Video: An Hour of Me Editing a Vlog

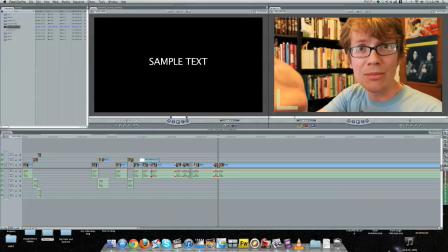But sometimes when I'm looking just at the viewfinder, people are like, "Why aren't you looking at the lens?" And the closer you get to the camera, the more pronounced that can be. It looks like you're looking at a teleprompter or something. So that's annoying. But it's not the end of the
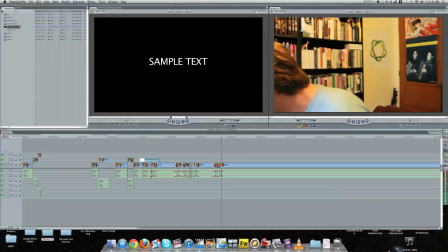world. Hopefully, you won't notice it all the time. So something. I think that says something fundamental. I think it says something.
So when I'm talking fast, of course, I do lots of takes.
I think that says something fundamental about human nature. I'm just not sure what it is.
So that was a really good fast talk there.
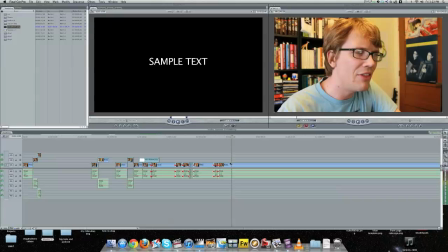And I wanted it to be, because I think that says something fundamental about human nature. I'm just not sure what it is.
And then that's kind of a good place for a bit of silence to differentiate between this and the next part of the video.
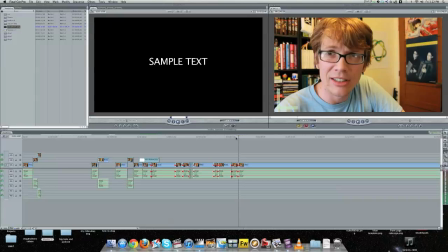So I left like 1 frame of silence there. It's just a breath of silence.
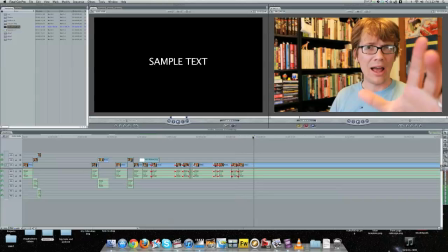Now, how you sound. Imagine now.
And then I have a big punch to differentiate the next section. And this is also stuff I do subconsciously now.
How you sound. Imagine for a moment me going downstairs and talking to my wife the way that I talk while I'm vlogging.
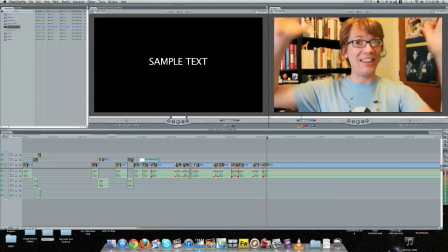That would be ridiculous. That does not happen. That does not happen.
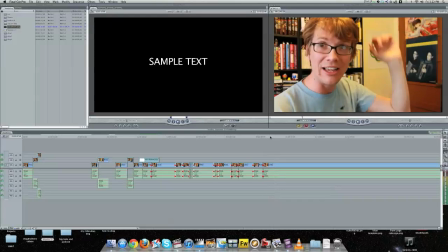This is not my normal talking voice. Does not.
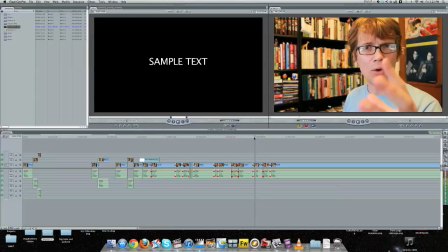Also, jump cuts, like when you're filming, it's important to actually move around the frame.
Sound. Imagine for a moment me going downstairs and talking to my wife the way that I talk while I'm vlogging.
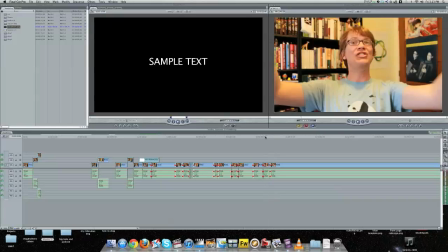I'm in a swirly chair, obviously, and then when I know that I'm going to reset, I actually move back, and then I decide that wasn't good enough, and then I decided that I would do it over here.
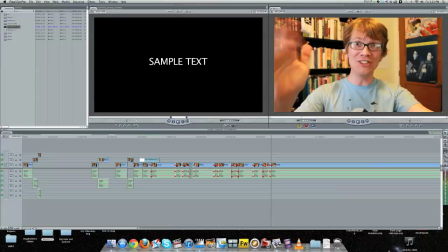And so I've moved, from like this area to this area, and when you do a jump cut and you just like stay in the same place, it's not as...
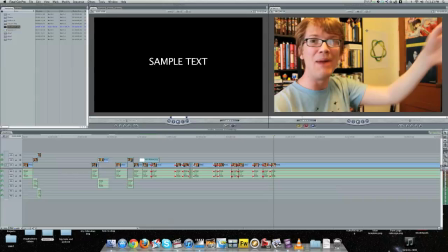This does not happen. This is not... It's not as cool, my normal talking voice. I don't know why.
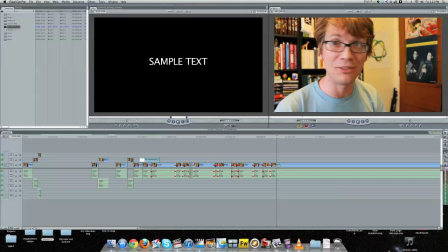I'm not going to have it. Surprise, surprise.
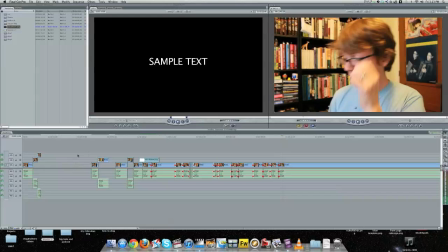So let's see how... I'm actually going to put this over here. Yeah, nope. You can drag it out. So I've got my A. I'm switching back and forth between A and B all the time.
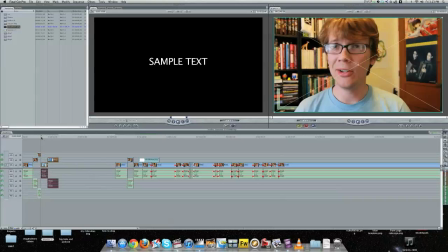I'm not saying when I do that because it's totally subconscious. But so you can go either under or over.
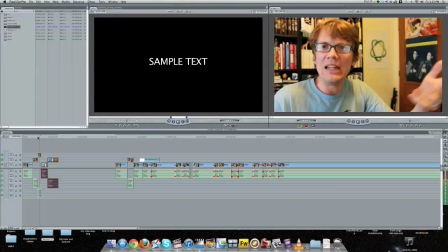Best to make it entertaining. It's a slightly different effect, but it basically does the same thing.
Nonetheless. Okay, first let's talk about what I'm not going.
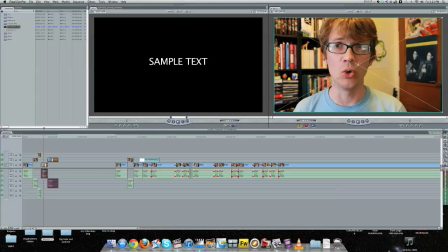You can get the S noise without the boredom of the S. Going to do. I'm not going to talk about your equipment.
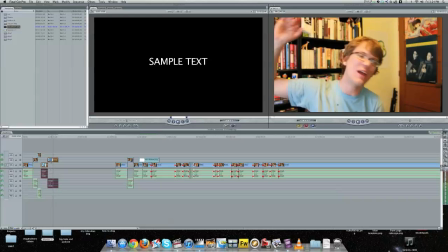I don't care what kind of camera you have. I don't care what kind of computer you have or what kind of software you have. This is not about that.
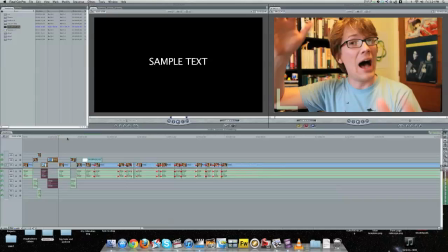Also, Control G closes a gap, so that's nice.
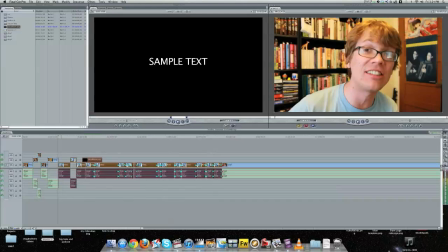If you are not using Final Cut, then oh well.
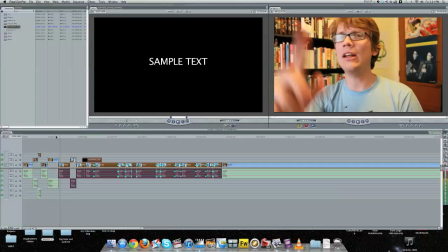You will figure it out with your software. Not about that! I believe that skill is honed by lack, and there's no reason to have a sword made of Valerian steel if you just...
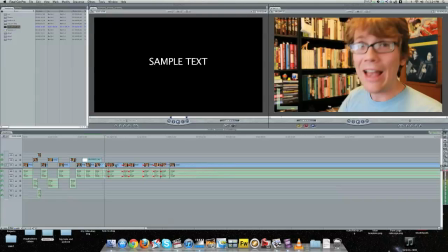I'm going to close all these gaps now to see how long my video is right now, so I can have a better idea of whether I should be cutting things out. It's about a minute long, which is good.
Screens have gotten a little bit bigger. Generally, it's just the eyes that are falling on the line.
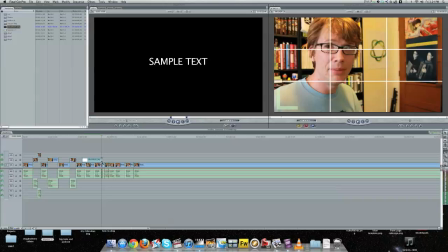So that is a good place for those to disappear. Also, I want to make those transparent, which I told you how to do earlier. Click on that and pull down the line a little bit. Yeah, that looks pretty good.
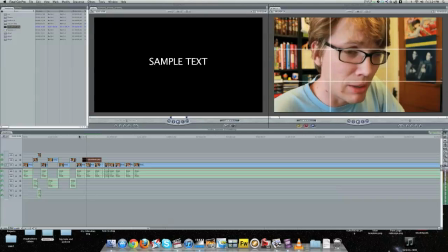Divide your screen into thirds this way and this way. One of the interesting things about vlogging is that early on, both the eyes and the mouth were falling on those lines.
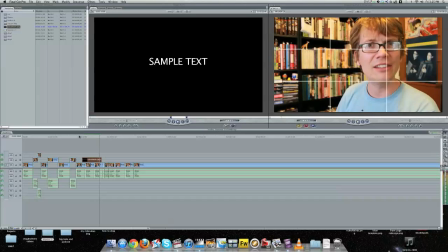But now that screens have gotten a little bit bigger, generally it's just the eyes that are falling on the line. Because the eyes, not the mouth.
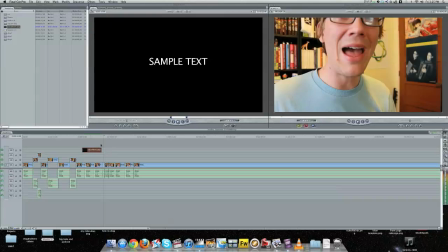So that all needs to be tightened.
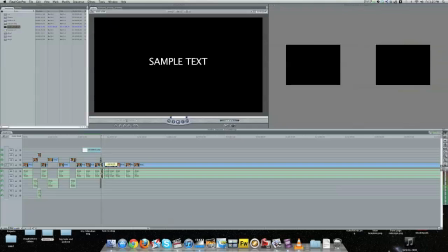So I'm tightening here,
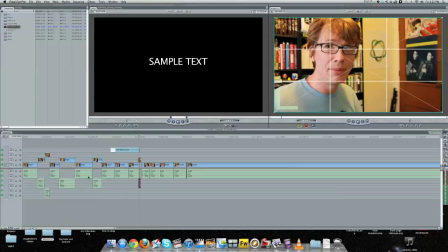and that's going to mean that I'm going to want to zoom in there and cut the end of those off so it doesn't bleed onto that.
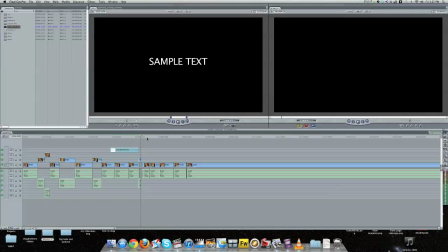Eyes that are falling on the line. Because the eyes...
Actually, that still is a little bit too much gap for me.
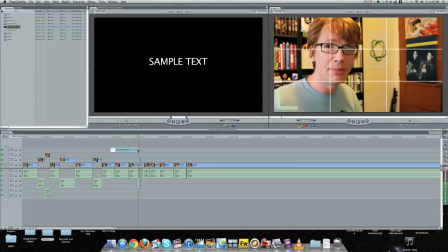I am a perfectionist. Okay.
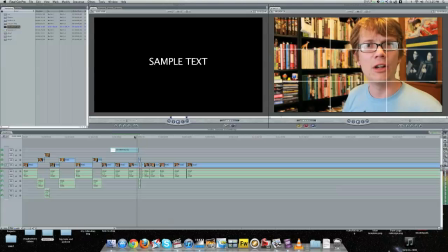Eyes that are falling on the line.